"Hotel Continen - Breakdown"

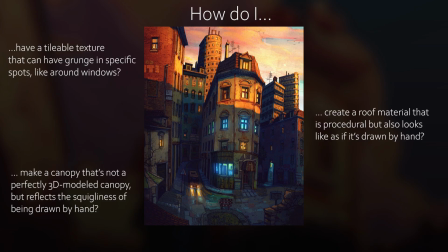This part of the video will be a bit messy,
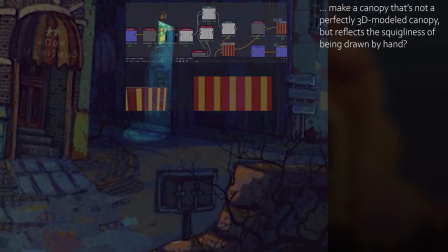mostly because it also reflects that I was kind of flailing in different directions to find something that worked.
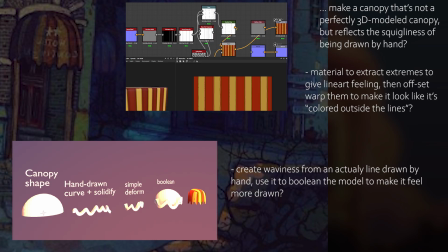But yeah, so let's get on with it. In terms of getting a hand-painted feeling, I instinctively went back to one of my solutions in Urban Anna's work.
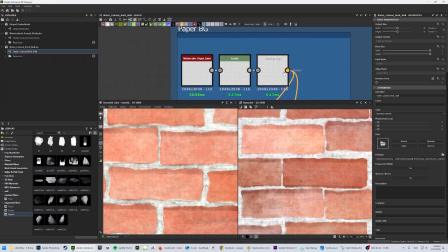That is,
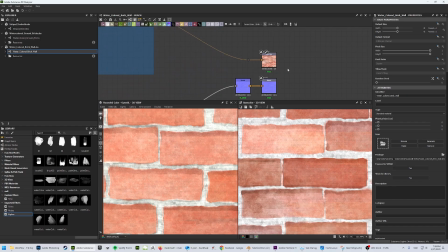I created a base layer of paper that was overlaying the texture and the normals, and I just applied it to all my materials.
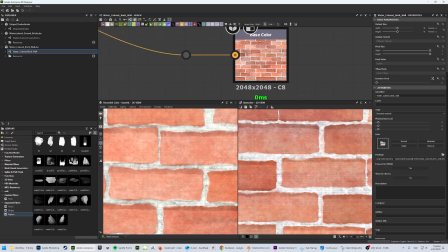But then I realized a big difference between this and Urban Anna's artwork, though,
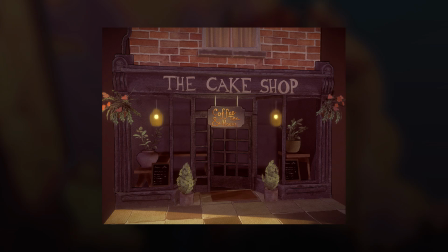and that is that Urban Anna's artwork was mostly just focused on one building, and it had a one-point perspective.
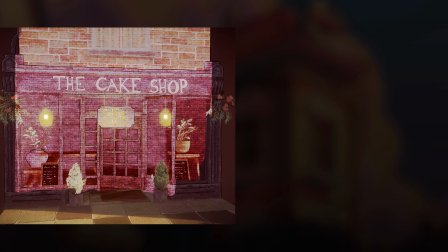This means that the illusion of paper texture on my materials kind of works because most of it is just angled at the camera.
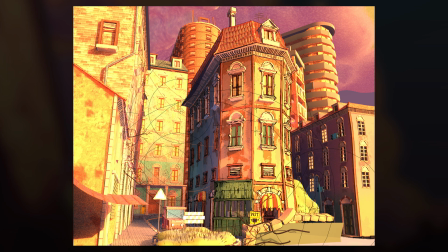Francisco's piece, however, employs a three-point perspective, and now I am immediately running into that it no longer really feels like it's drawn on paper,
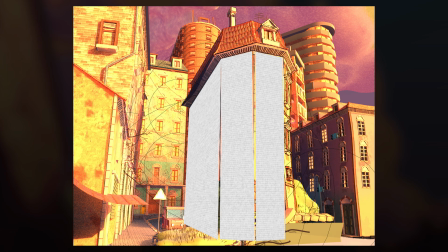because now every surface that has the texture is now angled, scaled, and warped in accordance to perspective.
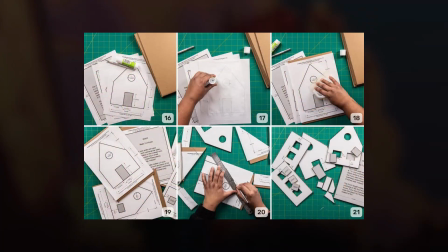This would work great if my goal was to make something that looked like someone had painted a city on paper, made cutouts, and then assembled it like a gingerbread house. But that's not really what I'm going for.
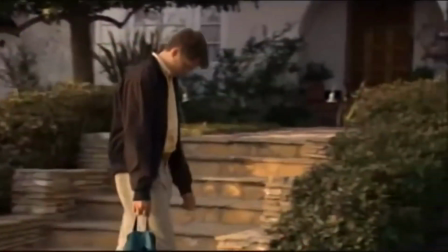So now I have to reconsider my options.
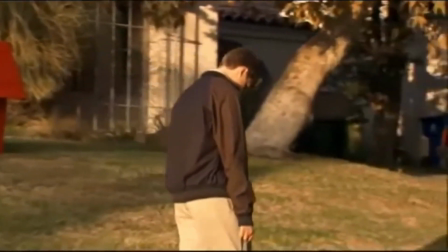I mean, I could also just add an effect to the camera or the compositor to get the paper textures.
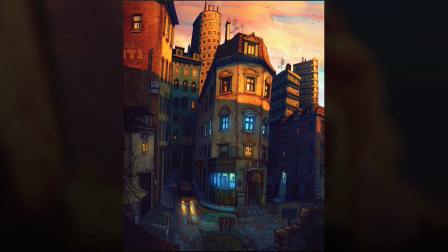But in the end, I kind of feel like Francisco's art or kind of fills out his colors quite a lot.
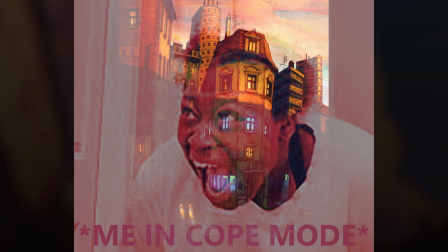So I'm wondering how much do I actually need to focus on the paper texture feeling of it.
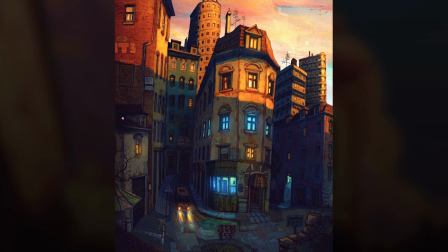I don't think it's like super necessarily prevalent in his work.
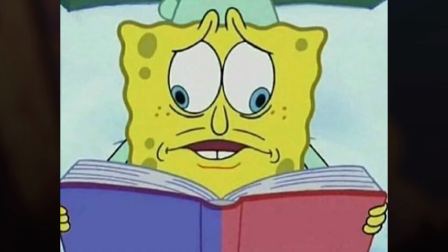So at this point, I'm feeling a bit lost because now I don't have the paper texture. I don't really have anything.
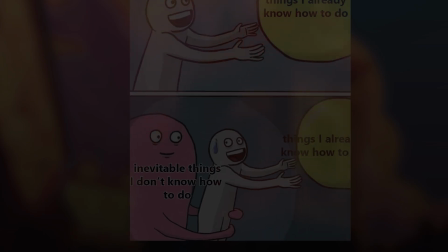I know how to accomplish the modeling task ahead, but I feel like if I'm unable to at least have some idea how to reach Francisco's art style,
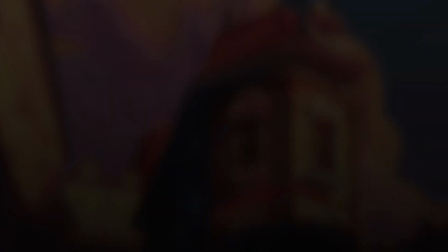I won't really be comfortable enough to move forward. So now I'm scouring the web for any direction to go,
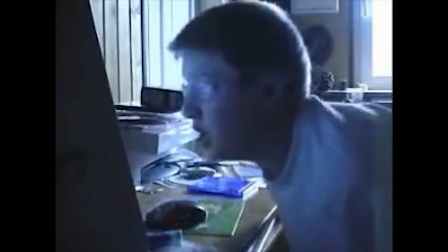and I really feel that the tricky part about when you're stuck in how to solve a stylized piece,
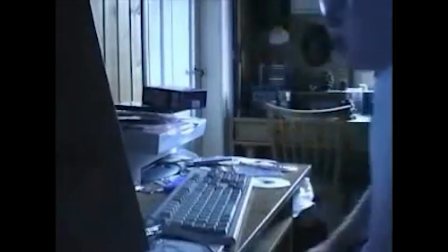it is so difficult to find solutions unless you're already following a person you're aspiring to be like.
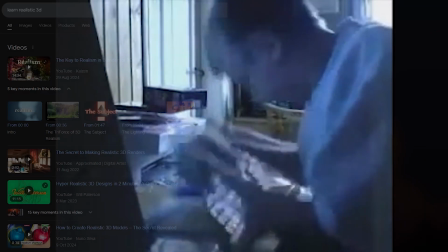I feel like there are a lot of tutorials for realism and there are a lot of tutorials for maybe anime,
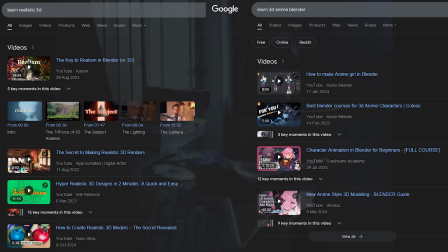but anything in between or some kind of unique style is really tricky to find a solution to. But eventually, I do remember seeing a video from Cody Ginger. He has done some things that have gone viral in terms of customized normals, and I feel like that was the closest thing that I wanted to achieve.
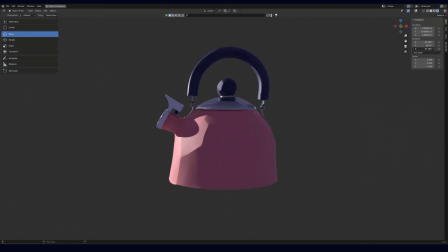So I'm going back in school mode here, and I go through all his tutorials,
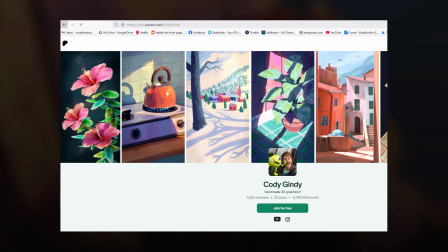go a little deep dive into his train of thought when it comes to stylization and recreating hand-painted feelings.
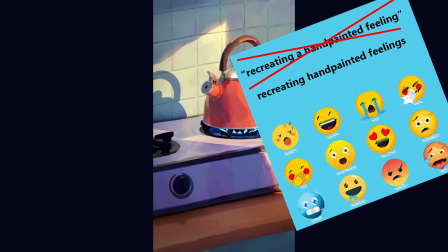The first one he suggests is customized normals.
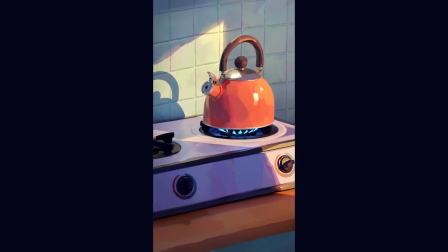This is a cool trick. I think
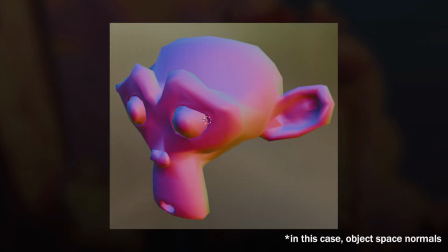most people in stylized 3D modeling have seen this by now, which is basically manipulating the normal map and create brushstrokes in between them,
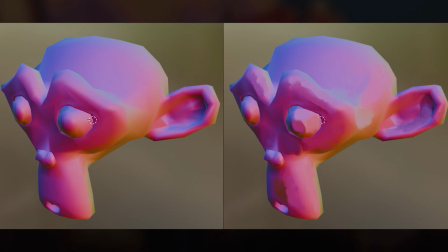so that when the light hits, almost everything looks a bit, more painted on.
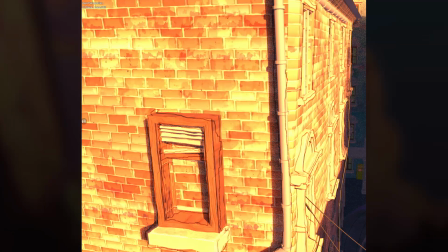I tried some of his customized brush normal techniques, but it just wasn't really working for the piece. I think it's because the technique works better on objects that are a bit more simplified and focus on one color. As soon as I'm applying customized normal to an object like a brick texture,
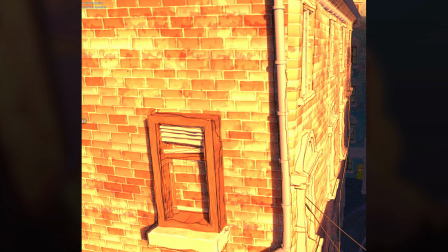I feel like it really wasn't reading off as hand painted, but just a bit messy.